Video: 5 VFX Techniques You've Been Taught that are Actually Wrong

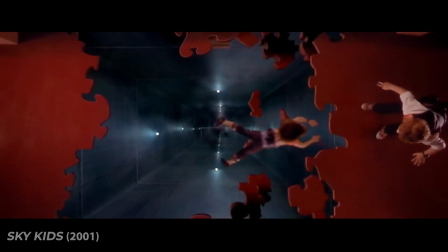What's going on guys, Sam here, and in today's video, I'm going to be talking about some of the most common mistakes I see in modern visual effects.
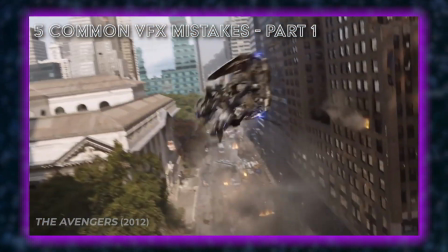Now, this is a continuation of the last video I made on this topic, and if you haven't watched that one, I want to point out that these aren't just mistakes I see beginners making.
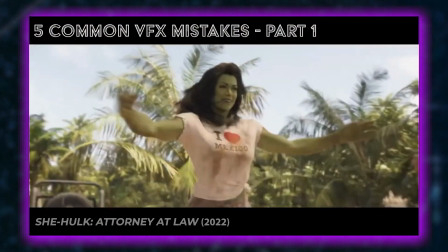These are mistakes that I see all the way from beginner work up through Hollywood films, and the reason I'm addressing them is because some of these mistakes and techniques are actually being taught to students as they're learning. So if you learn VFX from YouTube or certain online courses or even film school, listen up because you've probably been taught to use some of these techniques and they're dead giveaways that your shot is fake. So without further ado, let's jump right into it. The first kind of mistake that I'm going to be covering in this video that I see all the time is adding camera shake.
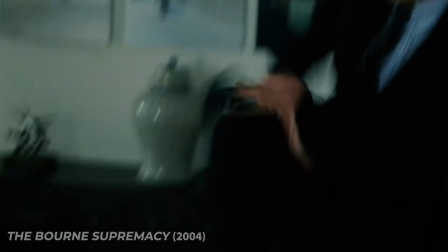Now adding camera shake is not inherently wrong. It can be a nice way to add a bit of life to your shot, but there's two problems with camera shake. One, it needs to be used in the right way, at the right time, and in the right context.
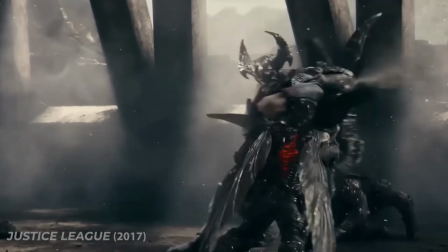Adding camera shake to a CGI shot just to hide its imperfections and make it feel more natural is not a valid reason for doing so. Camera shake as a stylistic and cinematic tool should primarily be used to invoke a feeling of instability,
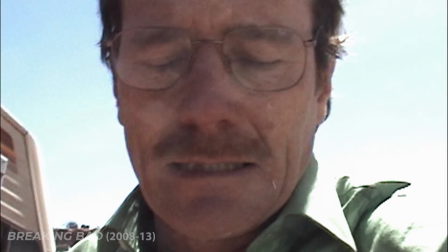uncertainty, intensity, or as a choice based upon the story, characters, or film genre. Of course there are exceptions to these guides, but it typically should be a choice made based upon the meaning of the shot, not just to hide imperfections or purely to add life to your shot. And secondly, if you're going to add camera shake to your shot, you should do it the right way.
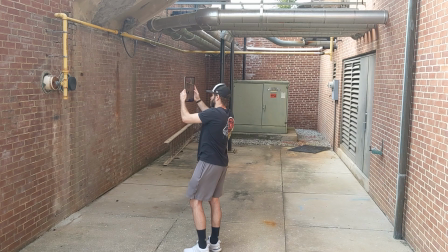In most cases, the best, most organic way to add camera shake is by using a virtual camera to record real,
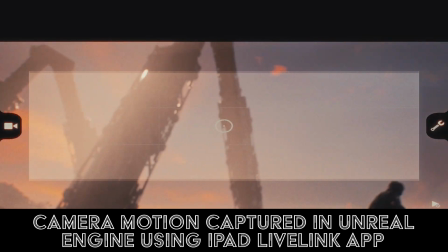handheld camera position data. The way camera shake is typically added, which is commonly taught,
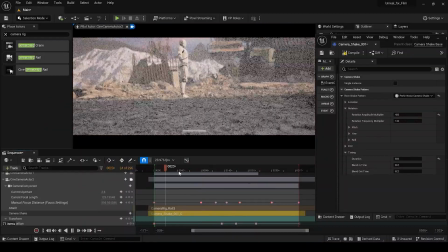utilizes random noise patterns applied to the position and rotation values of your camera in 3D space.
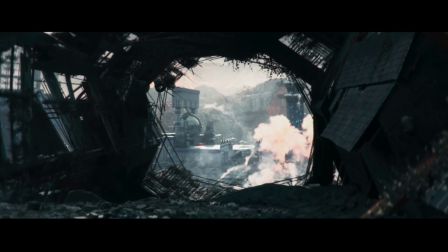These noise patterns create camera shake that is passable, but the noise patterns are a dead giveaway that your scene is fake. If you really want your scene to feel handheld, I recommend capturing real position data from a handheld device.
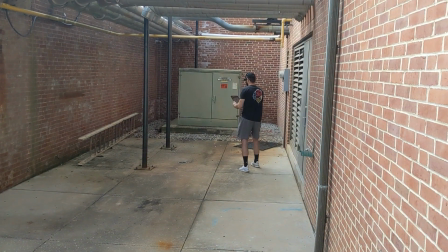To record position data, you just need an iPhone or an iPad, the Live Link app, and Unreal Engine which of course is free.
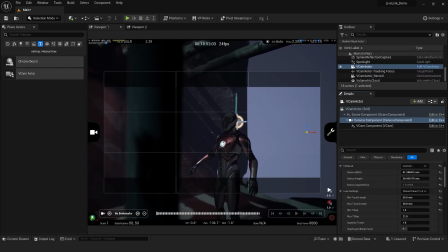This allows you to record real position data from your iPad or iPhone directly into Unreal Engine and apply it to your virtual camera.
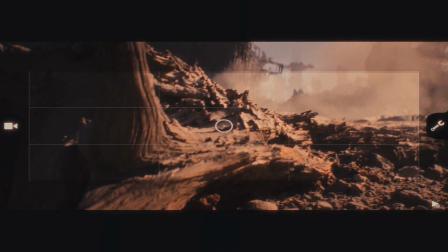The result is easy to capture handheld camera movement without the need for manual camera animation or the use of random noise patterns.
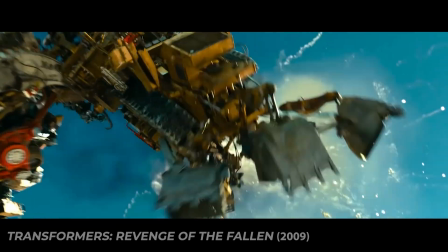This is always going to yield the most natural and lifelike camera movement results because you're actually operating the virtual camera yourself. The second mistake I see a lot of artists making is not adding enough detail to their shots. Detail is one of the key components that makes or breaks your shot.
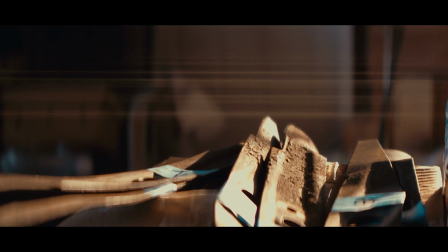Every object in the world has a texture to it, imperfection, a level of roughness, and tiny grooves or bumps that pick up the light in different ways.
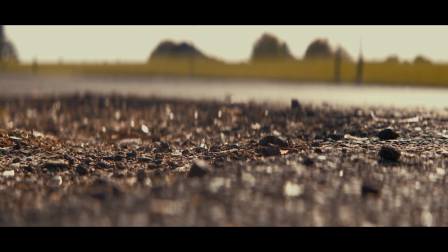These microscopic imperfections manifest themselves in what we see as texture.
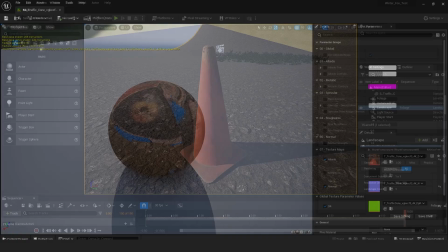These are represented by textures or materials in the 3D world.
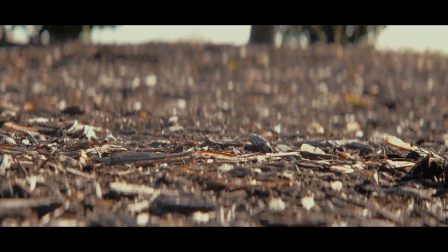On a larger level, there are noticeable deformations on things such as landscapes in the form of rocks,
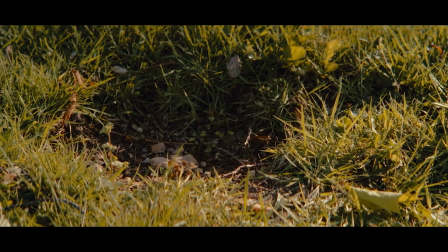pebbles, logs, footprints, mounds, or holes in the ground. These are typically represented by geometry in the 3D world. The eye is capable of picking up an incredible level of detail in both the texture and geometry of a scene. And if your virtual scene does not match the level of detail that the audience's eyes are expecting in either the geometry or the texture or both,
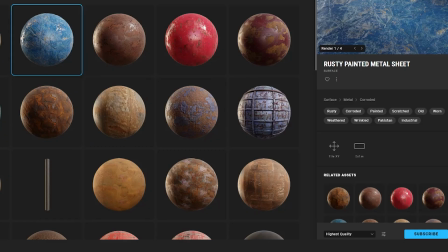they're going to know that something is off. That's why it's so important that we always use the highest quality textures possible for cinematics to preserve texture quality,
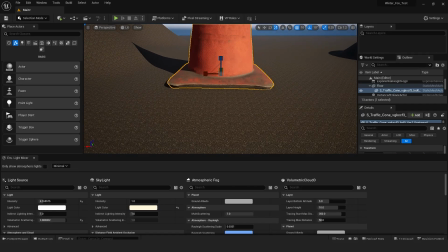while also keeping the scale of assets that we use set to their default value or smaller to preserve geometry quality.
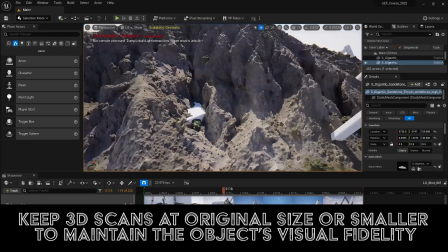We do not want to be scaling up assets, especially photogrammetry assets such as the ones available through Quixel Megascans, because they're captured to scale and therefore contain only the level of detail appropriate for the object to remain that size, not only in the texture, but also in the geometry. Fortunately, we have a lot of great tools for adding detail to our scenes. In Unreal Engine we have the foliage tool, decals, and even a tool which uses physics to drop objects like rocks and sticks or any other object you want into the scene in order to achieve a more natural look to the object's placement and positioning.
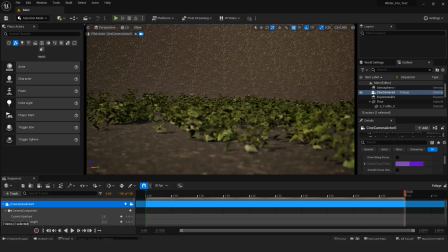Small details like micro movements in the environment, like a light breeze blowing plants around, or a slight movement to the atmosphere in your scene go a very long way to breathing life into your shot and making it appear real to the eye.
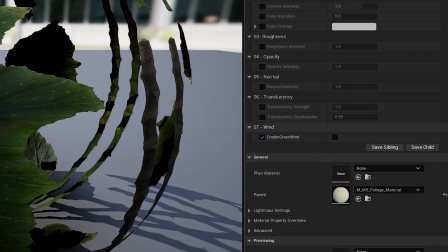Wind can be added to your plants using the Quixel Megascans foliage material,
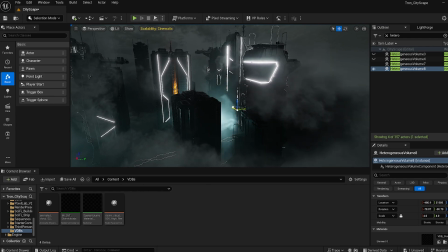and atmospherics can be added with animated VDB assets or fog cards to get some movement and variation in your scene. Now, if you want to learn how to use these tools and how to really take your visuals to the next level by applying these techniques, and many others I don't really have time to talk about here, I highly recommend checking out our courses on BoundlessResource.com.
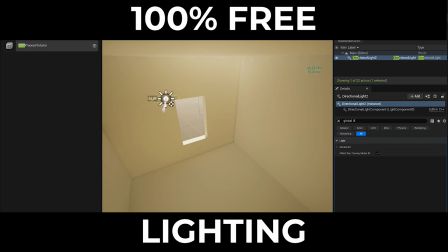We offer a 100% free Unreal Engine Beginner course, which gets you started in Unreal even with no prior experience in 3D programs,
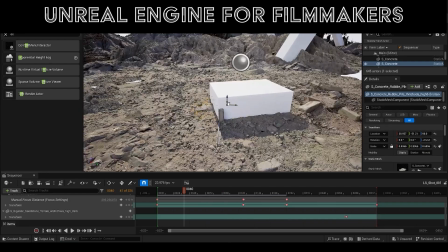and we also offer the Unreal Engine for Filmmakers course, which is suited for VFX artists and filmmakers.
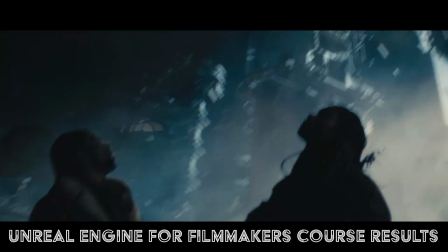It'll take you from beginner to pro in just 10 days and teach you how to create Hollywood-level cinematic visual effects, as well as the Next Gen Filmmaker course,
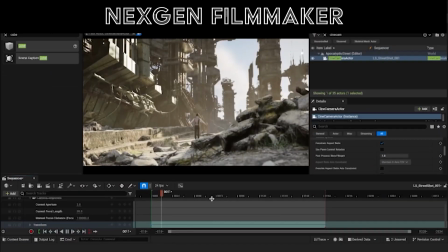which is suited for filmmakers and DPs and teaches you how to use Unreal Engine as a previs tool to plan the lighting and cinematography
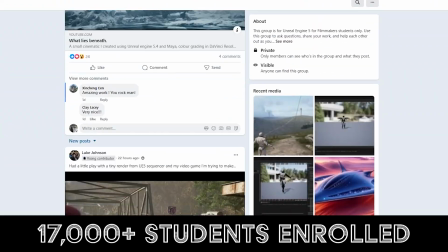for your live action shoots with perfect precision. We have an amazing community with over 17,000 students and we would love for you to join as well. I'll link all of our products in the description below so feel free to check them out.
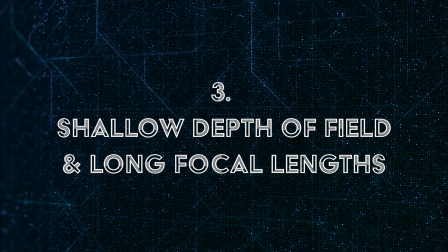Now with that being said let's move on to our last common mistake which is using super shallow depth of field or excessively long lenses. These two aspects of a shot go hand in hand because depth of field is directly impacted by focal length.
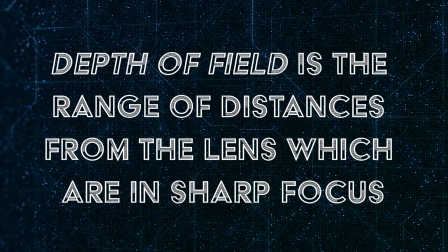Depth of field is the range of distances from the lens which are in sharp focus.
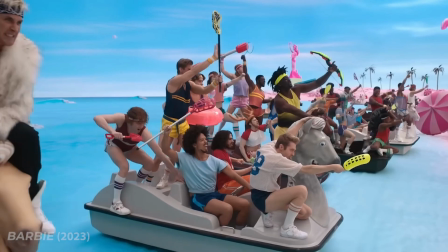Shallow depth of field means there is a narrow range of distances that are in focus, while deep depth of field means there is a large range of distances that are in focus.
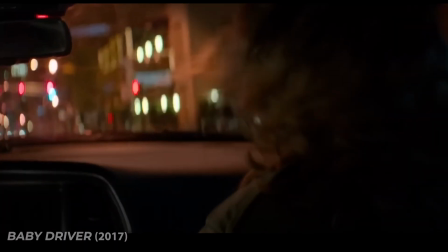Shallow depth of field can produce what is known as bokeh, which is what you see when there are out of focus lights in the background of a shot. This can be very pleasing to the eye,
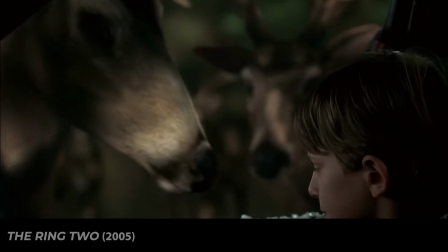however I see a lot of VFX artists taking this effect to the extreme and using unrealistic or simply impractical levels of shallow depth of field. This is often done to hide imperfections in the CGI and also make it look pretty at the same time. But in most cases, you would never shoot a scene like this in real life, and so it's not good practice. Additionally, due to the fact that the bokeh is being generated digitally and is not impacted by physical imperfections in glass like it is in a real lens,
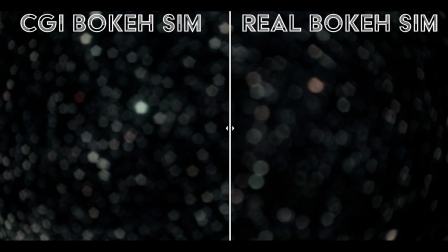the bokeh is often far too perfect and clean. This is a dead giveaway that you're shot as CGI.
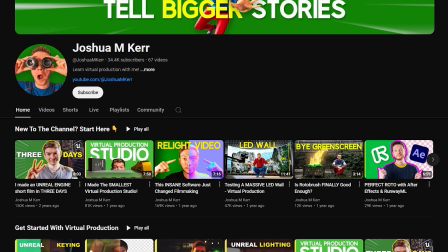Now, there are solutions for this, such as my good friend Joshua M. Kerr's Virtual Glass Lens Kit,
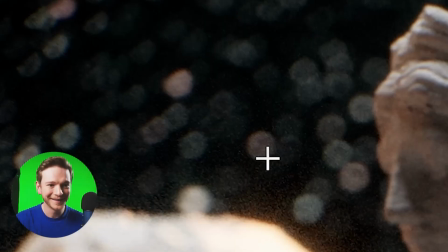which actually uses virtual versions of real lenses inside of Unreal Engine to replicate, almost perfectly, the look of shooting on a real lens. It's really a fantastic product and I highly recommend taking a look at it, so I'll link that down in the description for you guys. But even using these tools, you still need to keep your lens settings and depth of field at a realistic level, which is where the next aspect of this mistake comes into play, the focal length. In cinema, depending on the size of the film or the sensor, most shots are captured between the focal lengths of about 24 to 50 millimeters, with many filmmakers enjoying the 35 millimeter focal length in particular due to its versatility
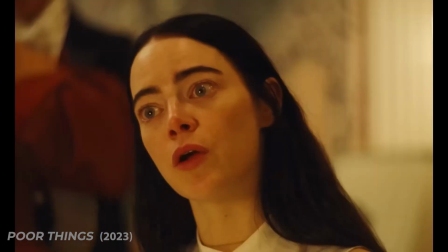in capturing the context of a frame while minimizing distortion and still allowing for
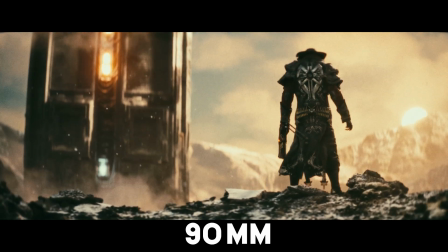shallow depth of field. If you find yourself using 200mm focal lengths or 500mm focal lengths for most of your shots,
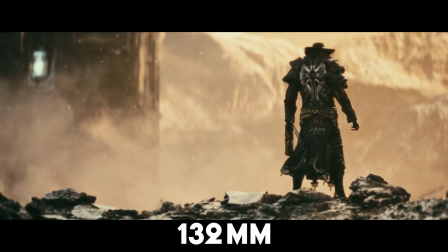chances are you're not shooting your scenes in a realistic way. These extremely long focal lengths simply aren't practical or aren't desirable in most situations because they create extremely
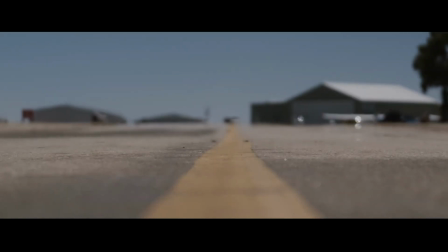shallow depth of field and also require the filmmaker to be very far away from the subject to capture it with any sort of context.
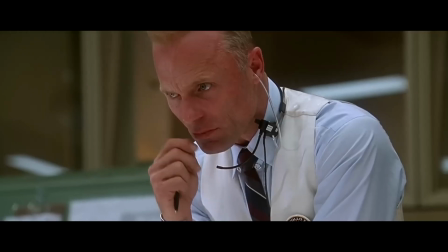These lenses also collapse the depth of your shot by making objects that are farther away in the background appear larger.